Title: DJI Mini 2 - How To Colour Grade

Now, the Mini 2 doesn't have D-Log or anything, so it's very almost perfect when it comes out, but it does need a bit of, a bit of a polish to make it look perfect. Let me just show you. On the left-hand side of the screen at the top, we have the vector scope.
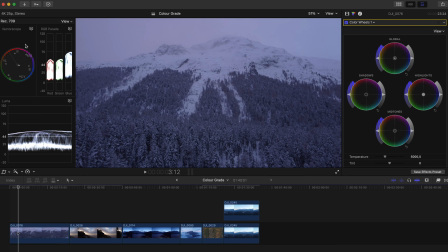[8:20]
That's used to show you more or less where your colors are, what color they're going towards, and the little line on the left top-hand side is the skin color you should be aiming for. The RGB parade will basically show me if my color correction is in the right area, if I want it to be perfect.
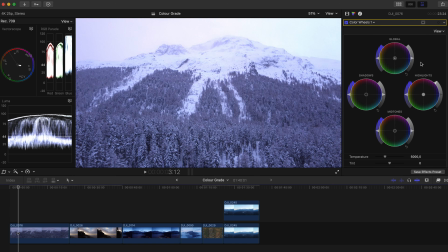[8:40]
And the luma is basically light and dark. So as you can see, as I pull the highlights up, it will go up. Now 100 is more or less as much white as you're going to get. Above 100, it's going to clip. Same with the 0 at the bottom here.
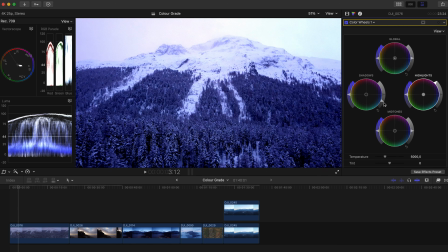[8:57]
If you hit touch shadows and you pull it down, anything below 0 will just be pure black and it will not have any detail in it at all.
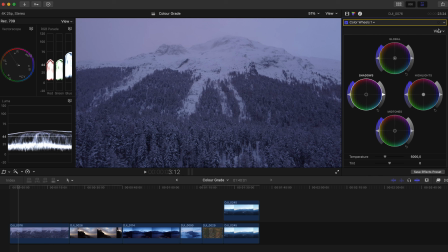[9:06]
So let me quickly put this back to how it was, reset parameter. We're going to use these color wheels. The global is basically everything. Shadows is your shadows, highlights are your highlights, midtones are your midtones, temperature, tint. On the right hand side you have the exposure of each one, on the left hand side you have the saturation of each one.
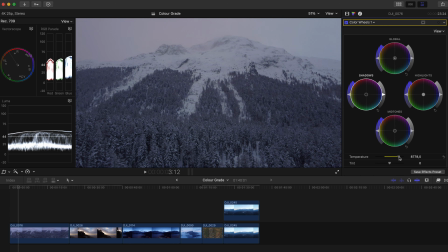[9:25]
So I'm going to put my color temperature up to about 8,500. My tint may be down a little bit, and as you can see, that's already helped the RGB parade get more or less in.
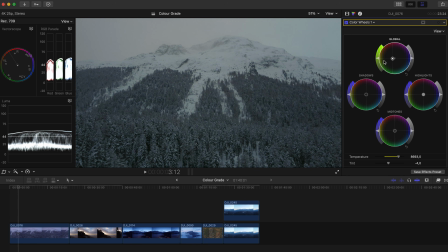[9:38]
So we're going to get the global, and we're going to kind of like muddle around a little bit to see where it is they can be perfect, and that already looks good. Now, if we get the shadows, there might be a little bit of blue in the shadows. Let's just pull that towards right there,
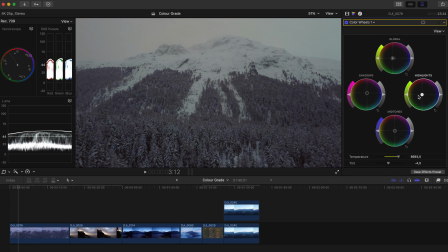[9:55]
and the highlights, I can see there's a little bit of blue tint in them. There we go, that looks almost good. And that looks pretty cool. Now, I've done it backwards, obviously. If we pull up the highlights and we get them almost at 100,
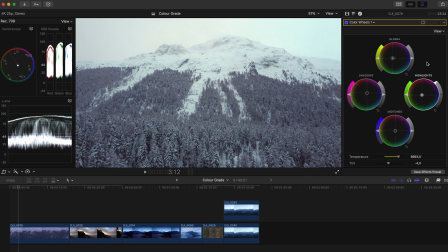[10:14]
because as you can see, the mountain at the top, I want that coming out, and that's snow. And the sky is white, so this is a really difficult situation here. We're going to pull the midtones down a little bit, just to get those trees out, and we're going to crush the shadows a little bit, just a tiny bit.
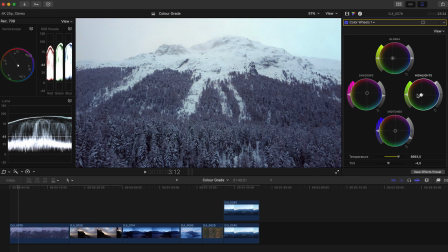[10:31]
And now you can see that the highlights have gone off again, so we're going to just move a little bit towards the red, and I'm going to desaturate, so this left slider here, desaturate it a little bit, and the same with these. If you saturate it, you can see what happens. So we're going to pull it down, same with the highlights, and to me that already looks like a million times better. So on, off. And that is more or less what I'll do. If I'm in a situation like this, I'm going to desaturate it a little bit, because it is snow and it's basically monochromatic with the trees looking kind of, especially at night time. This is the look it looked like. This is what I remember in my mind. Let's go on to the next one. So we have this.
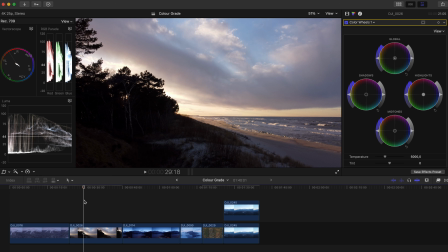[11:16]
This is just after we lost the Air 2S, and as you can see, the sun has gone down, or almost gone down. The trees are pretty dark, and I'm kind of happy with the color it is here.
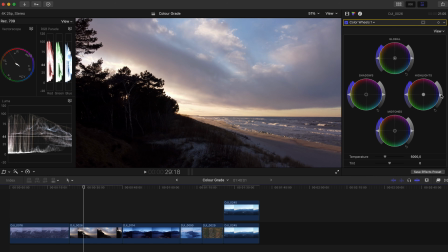[11:28]
But if we just pull up a little bit, as you can see, the Luma is just right there. I don't want it to go too much further because I don't want to lose the detail in the clouds right here.
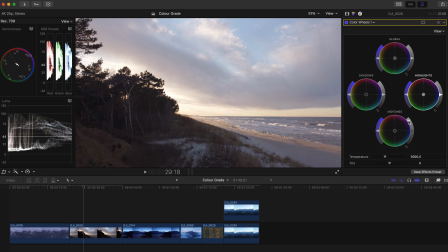[11:36]
But if we pull up the midtones, you can see it reveals quite a lot of information in the trees.
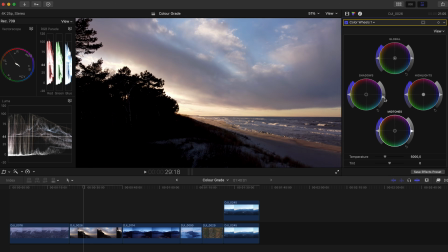[11:43]
If you were to do that with the shadows, everything just goes milky and horrible. So what I recommend you do is you pull up the midtones a little bit,
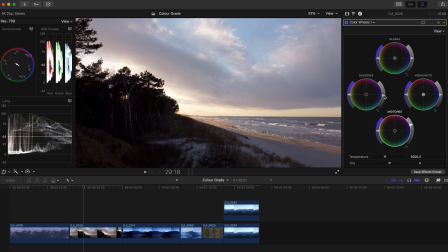[11:51]
and then to counter that, just a tiny bit, get a little bit of, just so it's not underneath the zero,
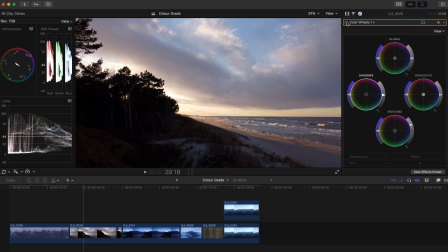[11:57]
but pull it down a bit. So now you can see that that's already brought the image back quite a bit.
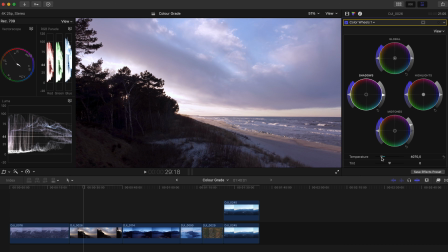[12:02]
I want to cool it down a little bit, and I want to add a bit of magenta, like that.